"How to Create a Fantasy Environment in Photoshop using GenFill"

Great characters can introduce you to a story, but the environment is what makes you believe the world actually exists.
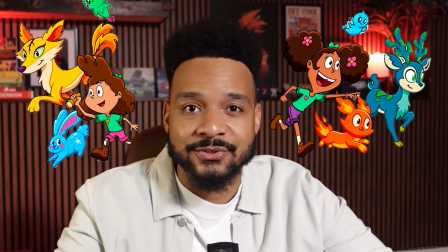0:05 Creature Scouts is an original animated series concept about two sisters who discover a hidden sanctuary filled with extraordinary creatures. In the last episode, I created the visual identity for the show. Now, I'm taking the next step and bringing the world itself to life. Today, I'm using Photoshop Generative Fill to transform a simple starting image into a larger fantasy environment.
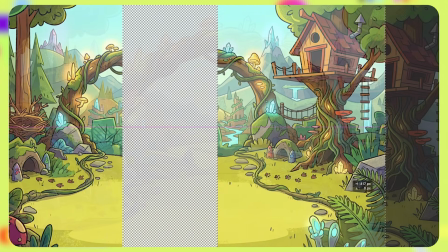0:25 I'll extend the scene, create creature habitats and world building details, and then use Generative Upscale to prepare the final artwork at a larger scale. The goal is to create an environment that doesn't just look interesting, but feels like a real location with its own story.
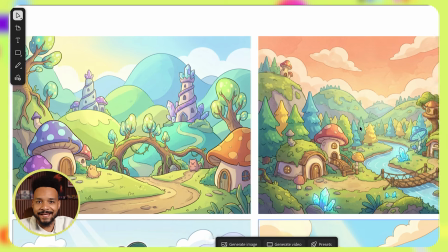0:43 Step 1. Establish the location and composition. Before I start generating anything, I need to decide what this location is and how it supports the story.
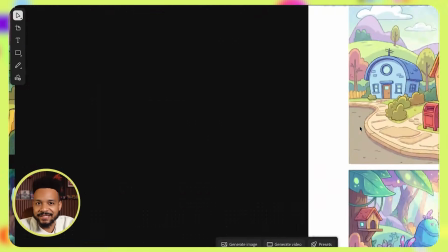0:51 The Creature Scout Sanctuary isn't just a generic enchanted forest.
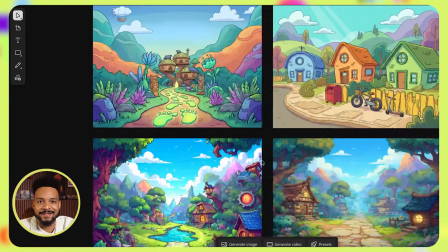0:55 It's a hidden ecosystem filled with different creatures, pathways, habitats, landmarks, and areas for Ayla and Luna to discover.
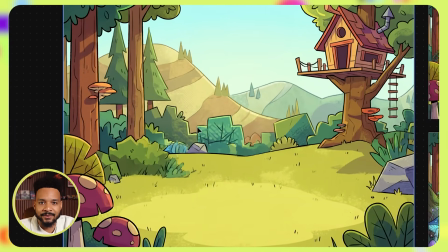1:02 For this scene, I'm focusing on one key sanctuary location and establishing the basic composition first.
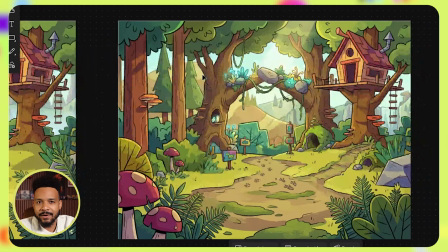1:08 This could be the entrance to a sanctuary, a central gathering area, or a habitat connected to one of the elemental creatures I've already designed.
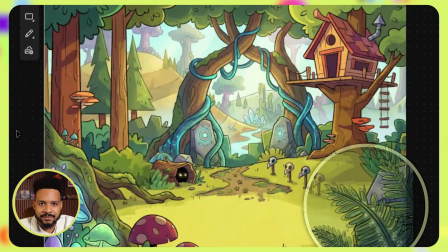1:15 I'm also thinking about the image in layers: foreground, middle ground, and background.
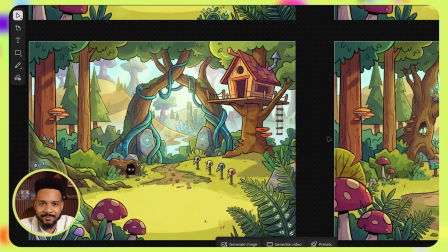1:20 Those layers will help create a stronger sense of depth and make the environment feel larger and more explorable.
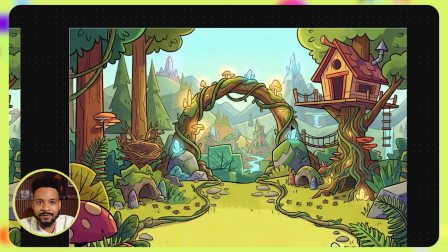1:25 At this stage, I'm not trying to solve every detail. I just need a strong starting point, a clear focal area, and enough visual information for Photoshop to build from.
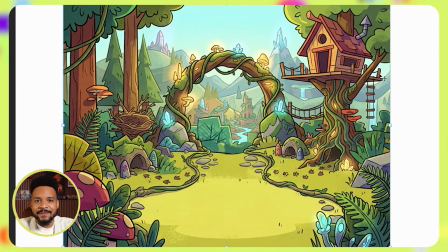1:34 Step 2. Extend the environment with Generative Fill. Now I'm going to expand the canvas and use Generative Fill to extend the environment beyond the original image.
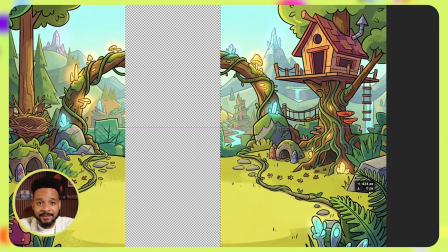1:42 This is one of my favorite ways to use generative tools during concept development because I don't know exactly what the entire world looks like before I start.
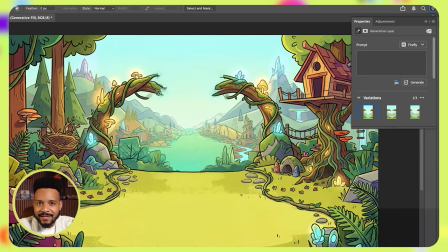1:50 I can begin with one strong section and gradually build outward. As I extend the canvas, Photoshop uses the existing artwork as visual context,
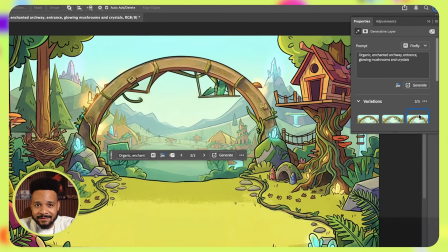1:58 helping the generated areas connect with the lighting, perspective, colors, and overall atmosphere of the scene.
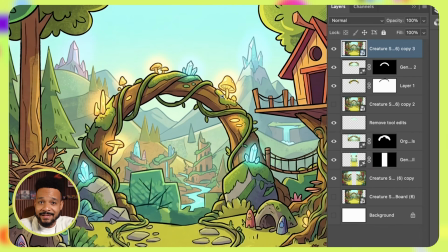2:04 I'll generate a few variations and compare how each one changes the composition. I'm not necessarily looking for the option with the most detail.
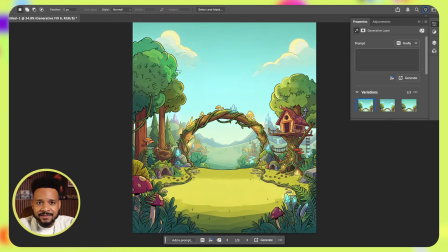2:11 I'm looking for the version that feels like the strongest continuation of the image and creates the best opportunity for storytelling.
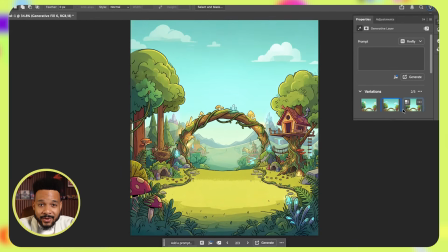2:17 This lets me explore the scale and direction of the environment quickly without manually building every new section from the beginning. Step 3. Add world building details and creature habitats.
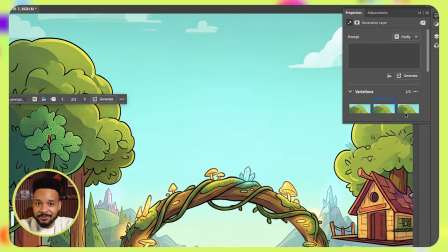2:29 Once the larger environment is established, I can start making smaller selections and adding more intentional details throughout the scene.
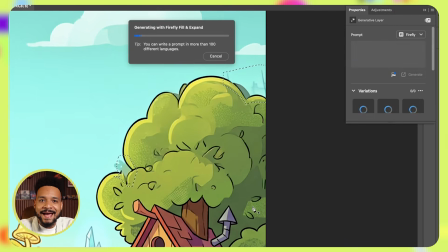2:35 This is where the location starts feeling specific to Creature Scouts. I might add unusual plants, oversized mushrooms, glowing markings, twisted roots,
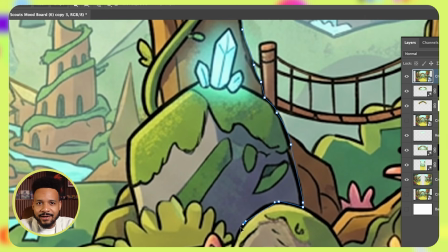2:44 creature shelters, bridges, rock formations, or other natural elements that make the sanctuary feel magical.
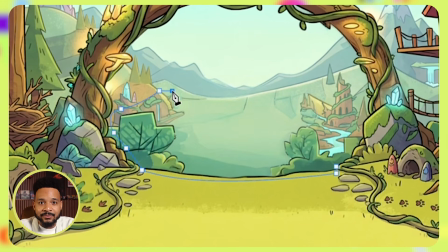2:49 Instead of trying to generate the entire environment with one long prompt, I like working in smaller passes.
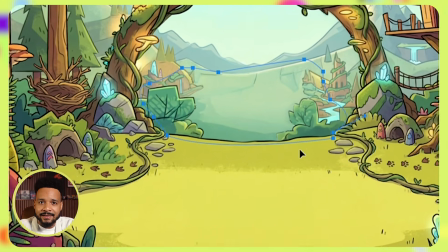2:55 I'll select one specific area, describe the detail I want, generate a few variations, and then move on to the next part of the image.
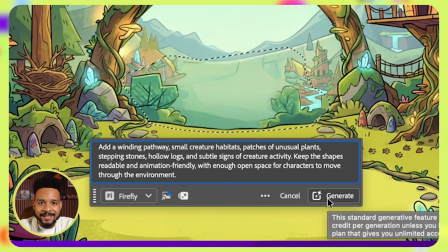3:01 Keeping the prompt's focus gives me more control over where each element appears and how it supports the overall composition.
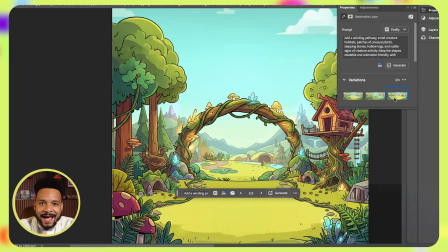3:08 I'm also thinking about how the creatures would actually interact with this environment. Where would they sleep?
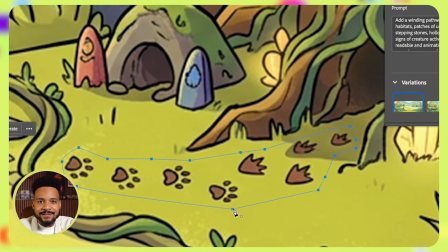3:13 What would they eat? How would they travel through the habitat? And what details could show that the creature has been there even when it isn't visible?
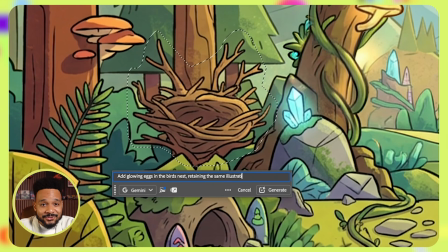3:21 Maybe there's tracks along the pathway, a nest hidden in the trees, or glowing plants growing around the creature's shelter.
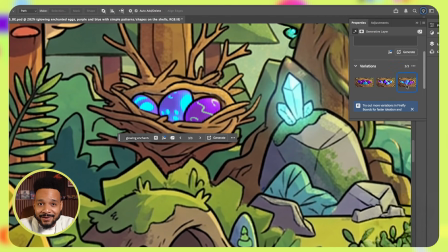3:28 Those small storytelling details help turn the environment from a decorative background into a location that feels connected to the larger world of the series.
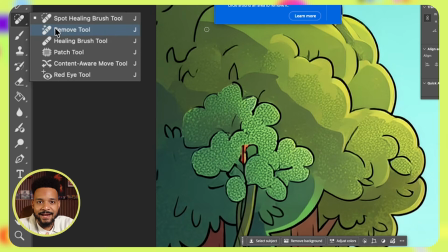3:37 Step 4. Refine the scene and use Generative Upscale. Now that the main environment is working, I'm going to do a final refinement pass.
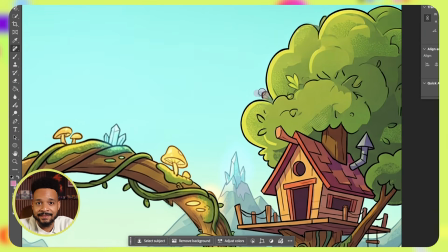3:44 I can use Generative Fill to replace areas that feel distracting, repair awkward transitions, simplify unnecessary details,
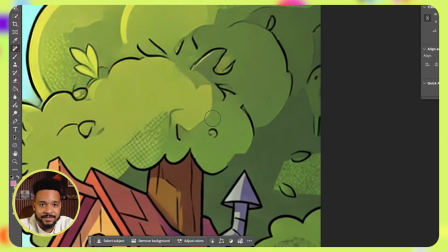3:50 or test alternative elements without changing the rest of the composition. At this stage, I'm also checking the lighting,
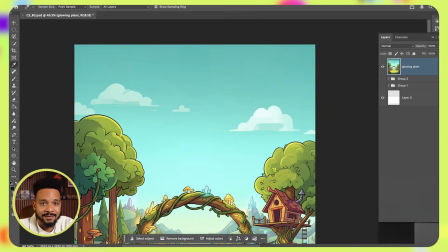3:56 depth, and focal point. The environment can have plenty of detail, but I still want the viewer to immediately understand where to look.
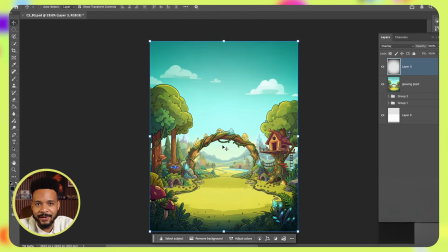4:03 I want the scene to feel immersive without becoming visually overwhelming.